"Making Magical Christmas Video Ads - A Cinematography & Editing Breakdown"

So let's dive in. We're gonna break down the piece shot by shot, and I'm gonna show how the music and photography and staging and models all work together to push the overall message for the client. So here we go.
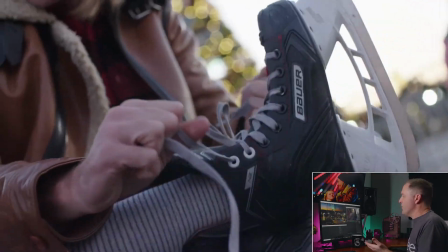Our opening shot sequence, quick little 3-shot, 4-shot sequence here, and we're on to the Branson Ferris wheel.
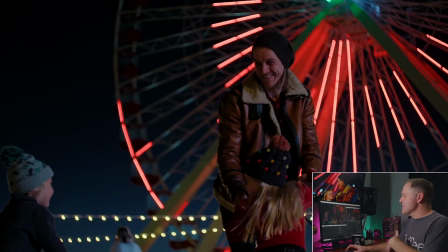Primary audience for this are family groups, thus the talent that was selected for this piece. We were looking for that classic warm and fuzzy holiday feel that we get from movies, you know, the perfect Christmas, so to speak, but it needed to have one foot in reality. We need to be able to see ourselves in this family's experience, and it needed to be something that we can relate to deep down. I tend to aim for our best possible reality. We want just a hint of whimsy and wonder to keep the viewer hooked without setting up completely unrealistic expectations.
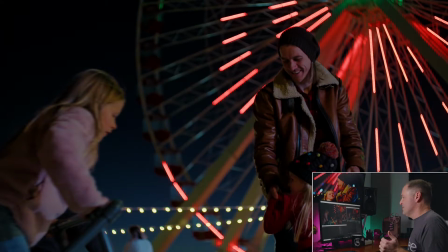Okay, let's move on. Real ice.
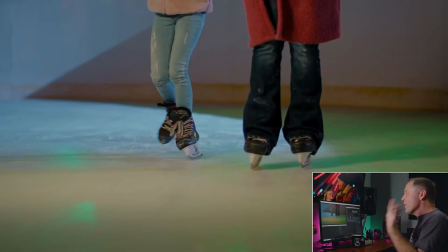Yeah, I know, we're in the Ozarks. It was a 65-degree day when we shot this, and a lot of the competitors have kind of like a plastic floor or something.
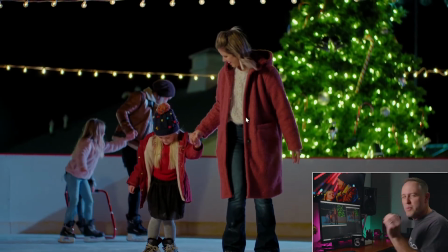So, hey, let's jump into this. I don't want to get too uber technical about lighting, but this is one of the things that we did here.
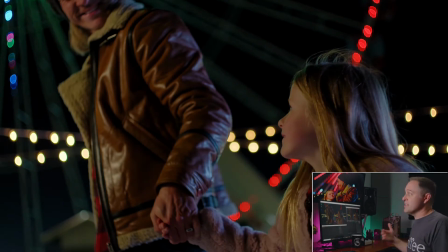There was some prep that went on beforehand. We came out to the site just trying to determine what kind of power, what kind of lighting. It was important to be able to accent the lighting on location, but not replace it with fake Hollywood.
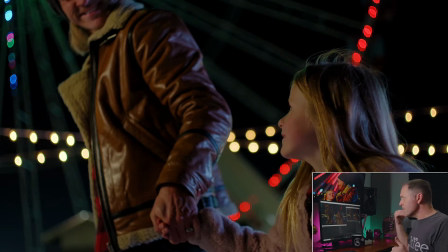Again, it's got to have one foot in reality. So I don't want to make something that looks so staged and so Hollywood that it's not believable. But at the same time, like our brains, we've watched enough Christmas movies. We have this idea of what the Christmas night looks like. So it was kind of riding that fence. We're trying to give, you know, kind of a somewhat authentic, or at least an idealistic authentic experience.
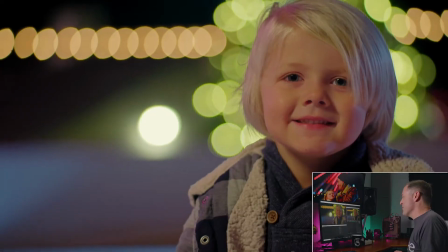Idealistic, yeah. I guess that's probably the right word. So let's keep scrolling along here.
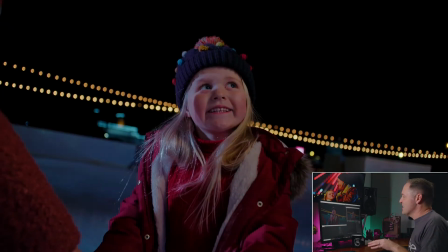One of the things, man, I love these kids. These kids were just absolutely great. So, okay, so we come back to this wide shot of the arena. I'm gonna go back to that here for wide shot of the rink.
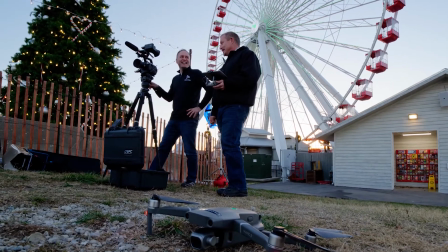Shout out to Jason Preston with 417 Drone Imaging. He did all of the drone shots for this piece.
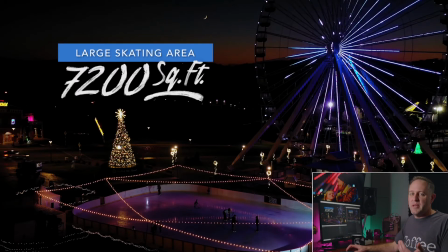It was important to show the scale because not only is it real ice, but it's large, in fact, larger than the ice rink at Rockefeller Center in New York City. So groups can spread out and socially distance.
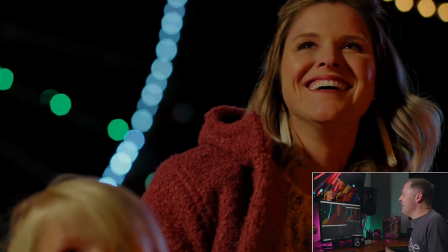By the way, oh yeah, okay, I gotta go back here to that shot.
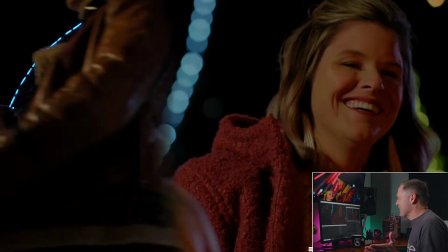So that little shot where the dad sweeps through, we do a little wipe to the mom there, the changing scenes. So if that felt like a Hallmark movie, that was sort of intentional. I am not a fan of Hallmark movies. Some of you out there are fans of Hallmark movies. I am not a fan of Hallmark movies, but my wife loves them, and I wind up having to watch them because she loves them, and that's what we did.
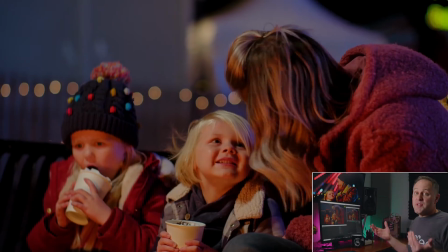So anyway, so here's the fire pit scene that we kind of wrap things up with.
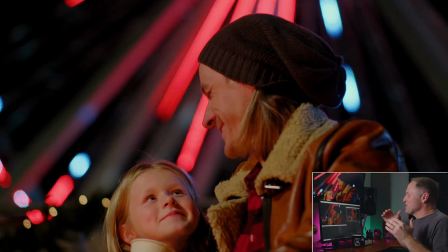I'm a daddy of 2 daughters. I'm a little verklempt. This is why you do this. This is why you take your family to Branson, okay? This is why you take your family ice skating. You do something that you can't do at home in front of the TV. You know, getting this shot of the family with the Ferris wheel in the background, that was my idea, but it's kind of a happy accident that we've got these nice little
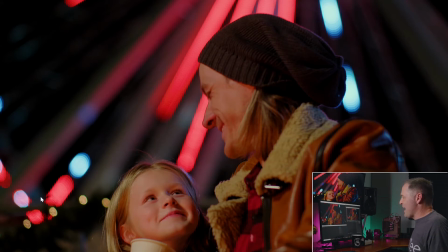rays pointing from the Ferris wheel right down at our daughter. Like our eyes are going right here to her. That's exactly where we want them to be. Nice ooey gooey background, nice and soft.
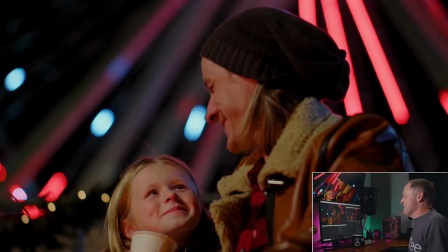Anyway, this is the moment. To me, this is the moment. So then we go to our last shot.